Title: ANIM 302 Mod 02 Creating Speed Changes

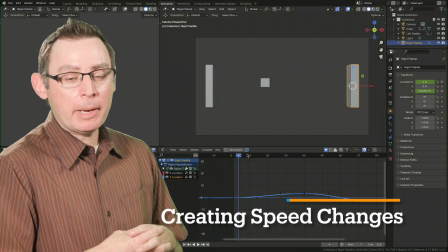The graph editor opens a lot of doors on the editability of our animations without having to change any of the keyframes inside of our animation.
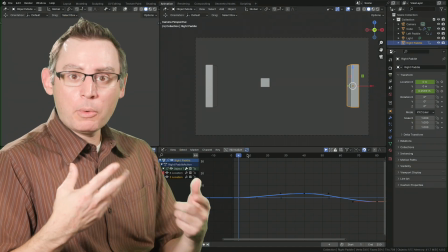And we allows us to start to layer in new details that otherwise would have been very challenging and time consuming to both create and then edit.
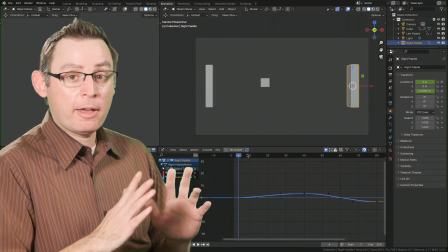Remember our saying, mo keyframes, mo problems. I only want to try to have as few keyframes that are necessary to create the illusions that are inside of my scene.
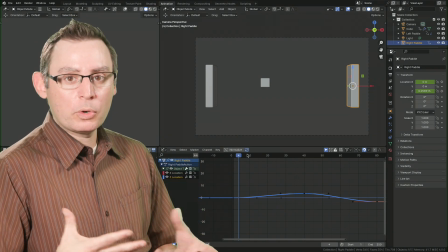The graph editor opens those doors for us, allows us to work smart, not hard.
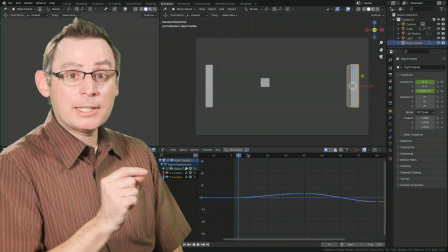Here's the challenge that I have in front of me, and the solution resides in a small little change to the function curves in the graph editor.
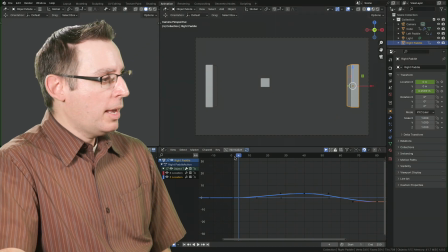I want to draw your attention to the selected paddle way on the right here. As my small center cube hits that leftmost paddle,
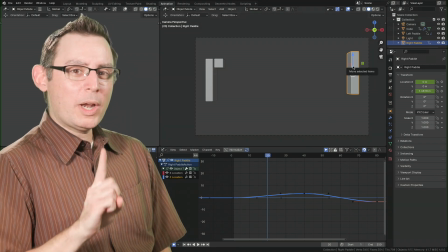this right one is already moving up as if it's
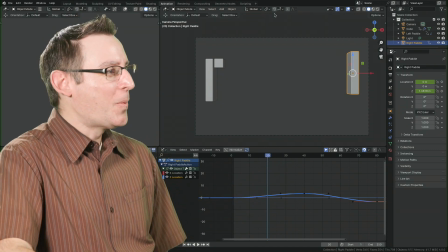anticipating perfectly where this small cube is eventually going to land.
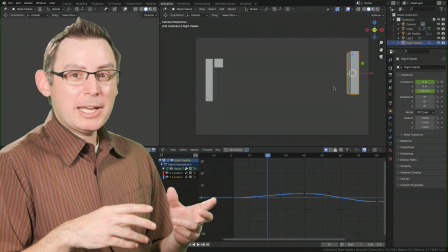Now, if this was an organic player, and if you've ever played the game Pong, you kind of didn't know where the small cube was going to bounce until it bounced.
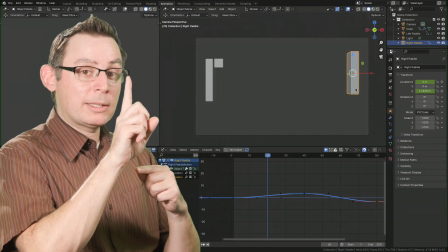So I don't want to have this fella over here on the right really be moving way to the top of the screen until after this little bounce.
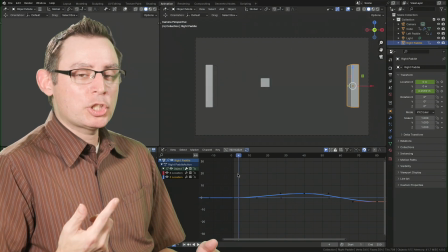Now, I don't need to go in and rekey it, but maybe making a small change to the function curves will give me the illusion that I'm after.
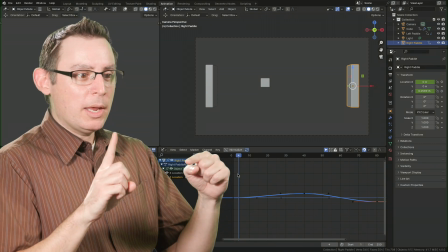Because not only do I want it to delay its movement, I want to make it that upward kind of feel like a jump,
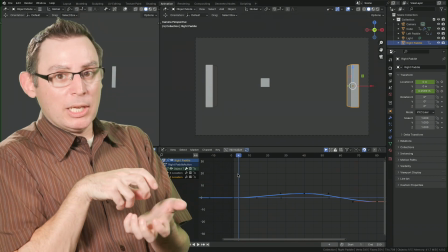like as if there's some a player that's going, oh my goodness, I need to have it go up and block that cube to bounce it back towards the left again.
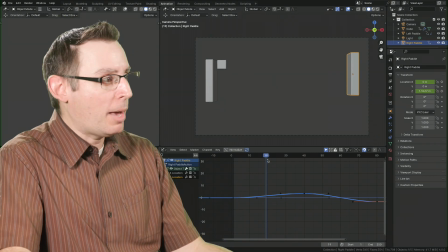Well, we can do that with the graph editor.
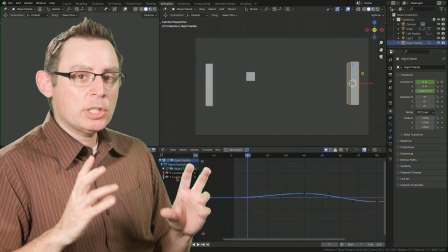So I've selected my object, and we're going to work with the location Z channel inside the right paddle.
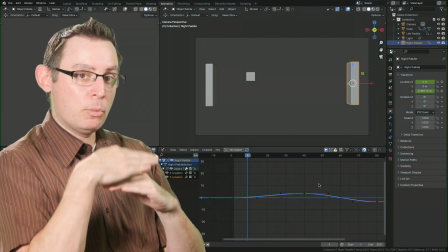And I'm going to use my viewport navigation commands to zoom in vertically so I can see more detail on the values, which is going to make the curve much more pronounced.
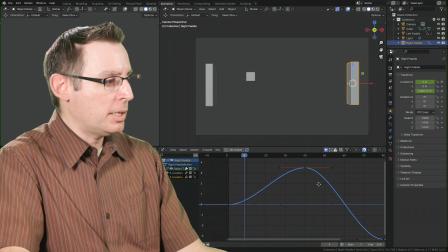So I'm going to drag up, Control Shift, and then drag upwards with my left mouse button to see a little bit more of the curvature of the shape itself.
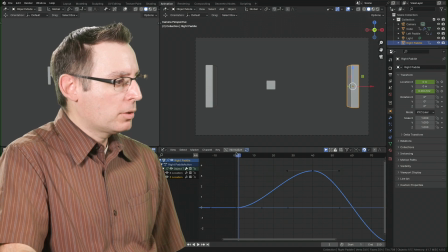Now, if you look at the curve, it makes sense, right? Here's the initial starting location of the object. As we go through the animation, it slowly leaves the train station and then slowly gets up.
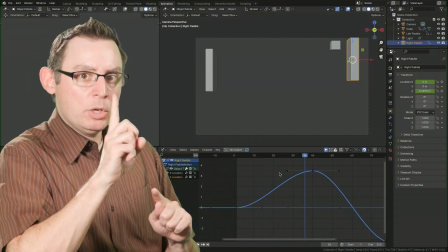Well, I don't want that. I want it to kind of shoot up and then maybe hit a ceiling and come back down again.
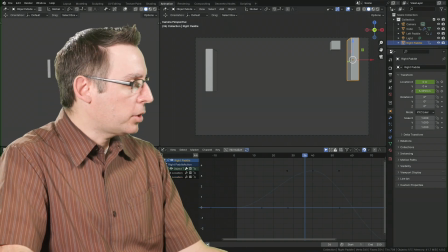We can do that with the graph editor. Okay, so I'm going to turn off location X, and I'm going to grab that first keyframe.
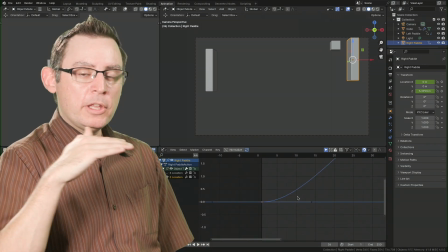I want to change the initial slope of that first keyframe.
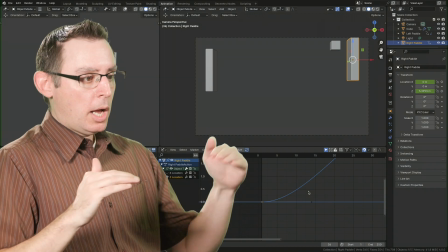I don't want it to be evenly kind of traveling up and down. I want it to stay kind of static and then kind of shoot up at the last possible moment.
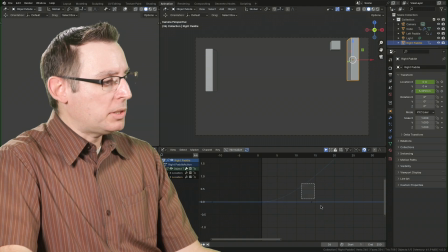And we can do that by scaling up this tangent handle. We're not going to change the keyframe.
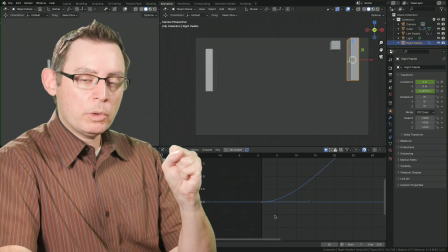That's where it is, right? That's what we want to happen when we want to happen.
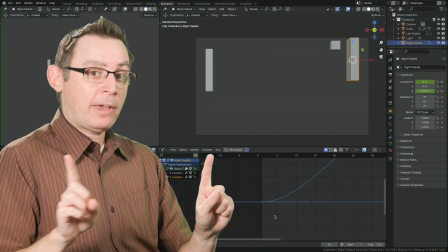Now we just need to figure out the spacing, how fast we're going to transition between these keyframes.
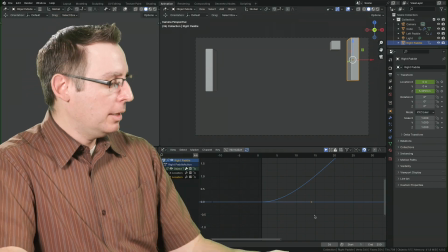Spacing is all about speed. So check this action out. I'm going to grab that tangent handle.
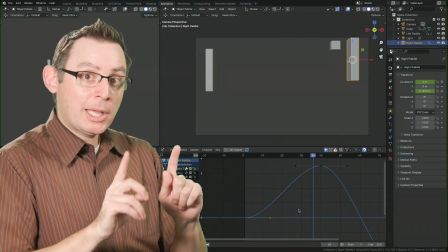I'm going to hit the G key to move it around, okay? But I'm going to constrain it only along the horizontal axis with the X key.
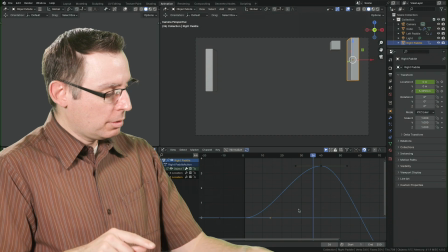So G for grab, X to constrain it along the horizontal axis.
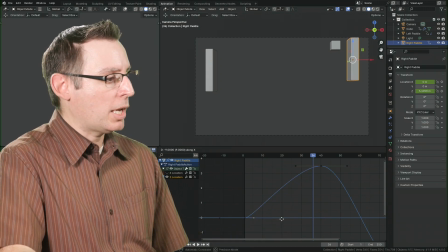And now when I left click and drag, you can see what happens to my slope.
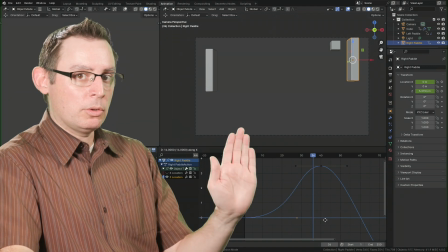It's only changing the location of that handle horizontally along the graph.
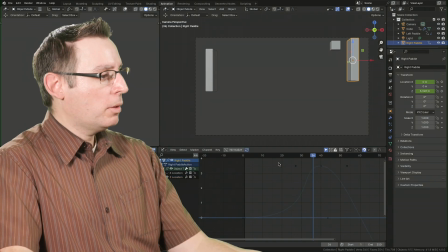Now, something out like that, that's pretty cool. Let's see what the animation looks like now. We've made a change.
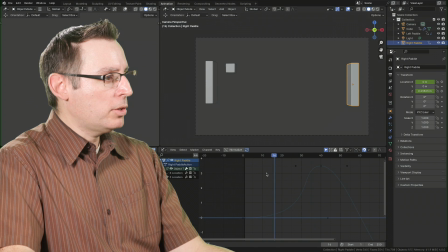Let's play it. Yeah, see how it's like slowly, I'm looking at this object part of my animation. Now it's like slow, slow, slow. And then after the bounce, it goes, oh, I need to get up there and get it. Okay, that's pretty cool. Makes it feel a little bit more organic.
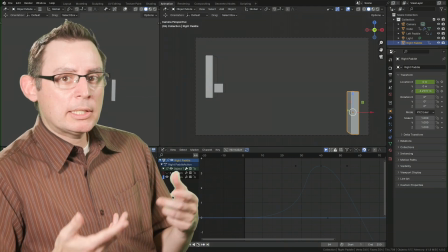It makes it feel like there are natural increases and decreases to the speeds of all the movements that we're trying to craft.
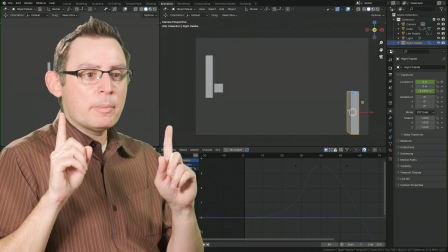In my imagination, animation is a lot like a roller coaster.
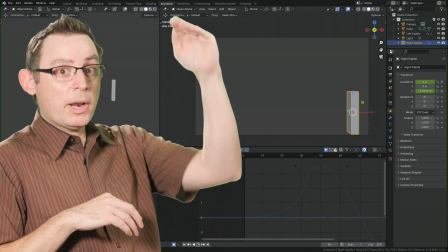There's parts where we want it to be nice and slow, but then we want to have fast parts as we go down the hills and around the corners.
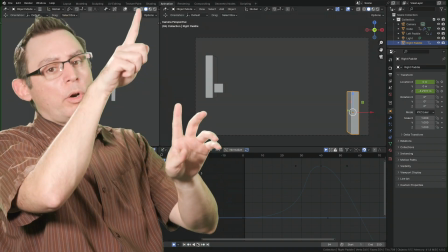And maybe we have an extreme part where it's going really fast through a loop.